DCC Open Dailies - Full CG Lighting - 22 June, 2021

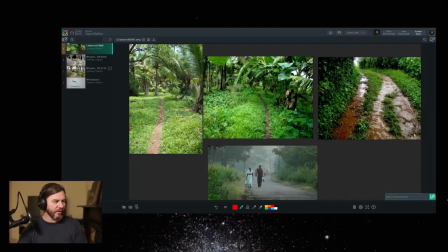7:59 And as we look at areas like this on our reference, there are obviously some relationships of tree to smaller plant, where the smaller plant benefits from the tree and therefore thrives.
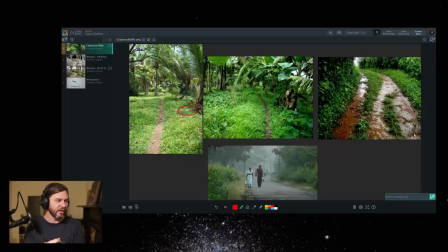8:17 So you'll have certain kinds of brambles and plants that will like to grow next to the base of a tree, and so you'll get that transition upward, right? Then you have other relationships where, as I've circled here,
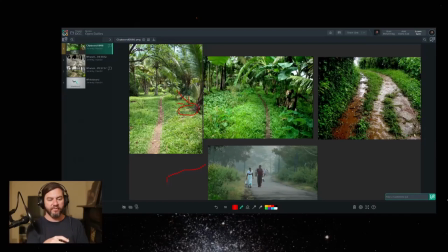8:33 the roots being exposed have made it to where there's not enough soil for the grass to grow, which means that there is actually a sort of bare patch. So communicating these different relationships to the different sizes of plant is not only very fun,
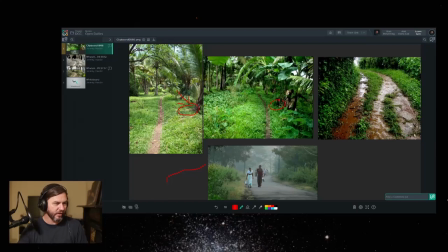8:49 but it's one of the things that makes we can see another area here where the foliage sort of stops as it approaches the tree. And then others, like as we see sort of here going up to these moments, everything seems to be thriving together. Telling that story of how the trees
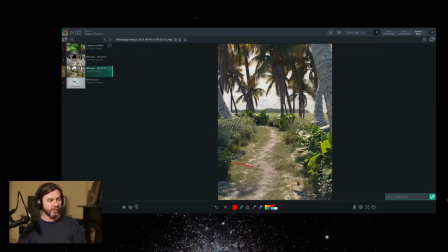9:09 at the base are interacting with the surrounding foliage could be an interesting thing to explore. While the scales are working well, and we've talked about those notes,
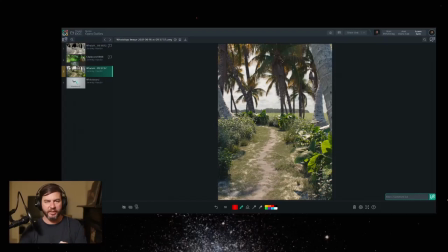9:23 what is a question in my mind is, why are these plants here? And then why is there a long grassland plain behind with none of these plants?
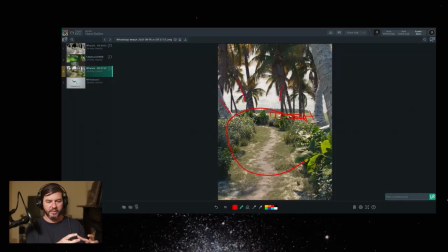9:38 And so I would believe that these plants are here if it looks oasis-like. So I could believe that they are bunched up and gathered around a body of water here.
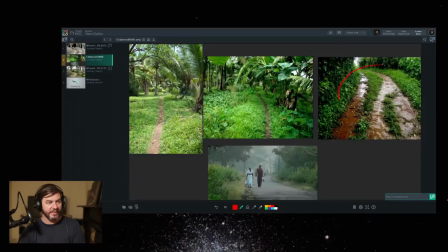9:50 So as we go to the reference again, this image is very successful creatively, because images that have diffuse and specular reflection in them. So you've got sort of fill light from all around, and you've got a mirror reflection on this mud.
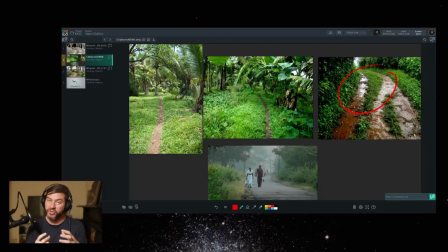10:10 When you've got both of those in the frame, it describes the shape very well, and it's more visually interesting. So I think there's an opportunity, rather than following this, could we make a little bit of the ground wet?
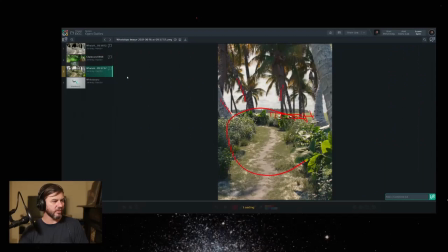10:23 So, add a bit of wetness down here or over here, something to justify why this bunch of vegetation has sprung up and it didn't everywhere else, but also adding a bit more
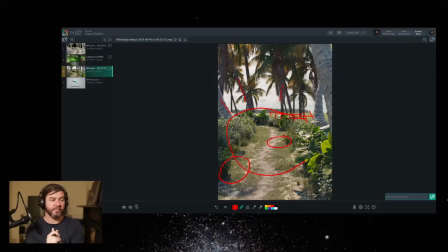10:40 visual interest because it gives us a moment for some mirror or some more specular reflections. So those are the layout and scatter notes. Very, very strong piece, very good, pleasing to look at. And I do think that these things would just make it stronger.
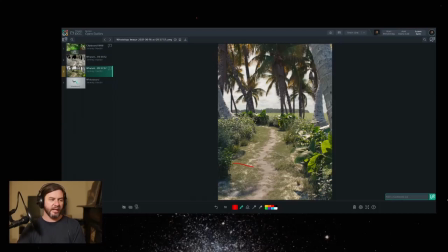10:59 Let's talk about camera and composition. So at the moment, the feeling is it's very natural, relaxed in terms of the camera. It does feel as though we're out on this path. We've got our smartphone. We pull out our smartphone and we take a photo.
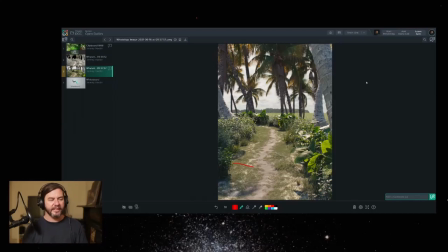11:20 However, what I'll say is there are a few things that can strengthen the composition, draw in the viewer, because taking a smartphone photo in a way is a way for us to remember what it was, but then we see it in its full dynamism. And then someone else, it's like why when we show our holiday photos,
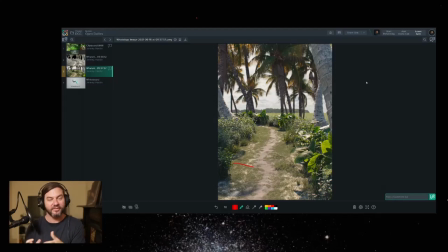11:40 sometimes people are less interested in our holiday photos because they weren't there. So the photo is giving us the memory more than depicting the place. There are things we can do that communicate the place more and add dynamism. So first of all, the camera height feels very high.
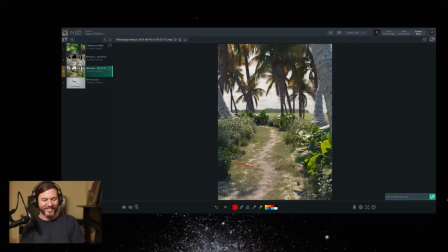11:57 It feels about smartphone height, walking straight up, which is because it's a common view. It's how we see the world.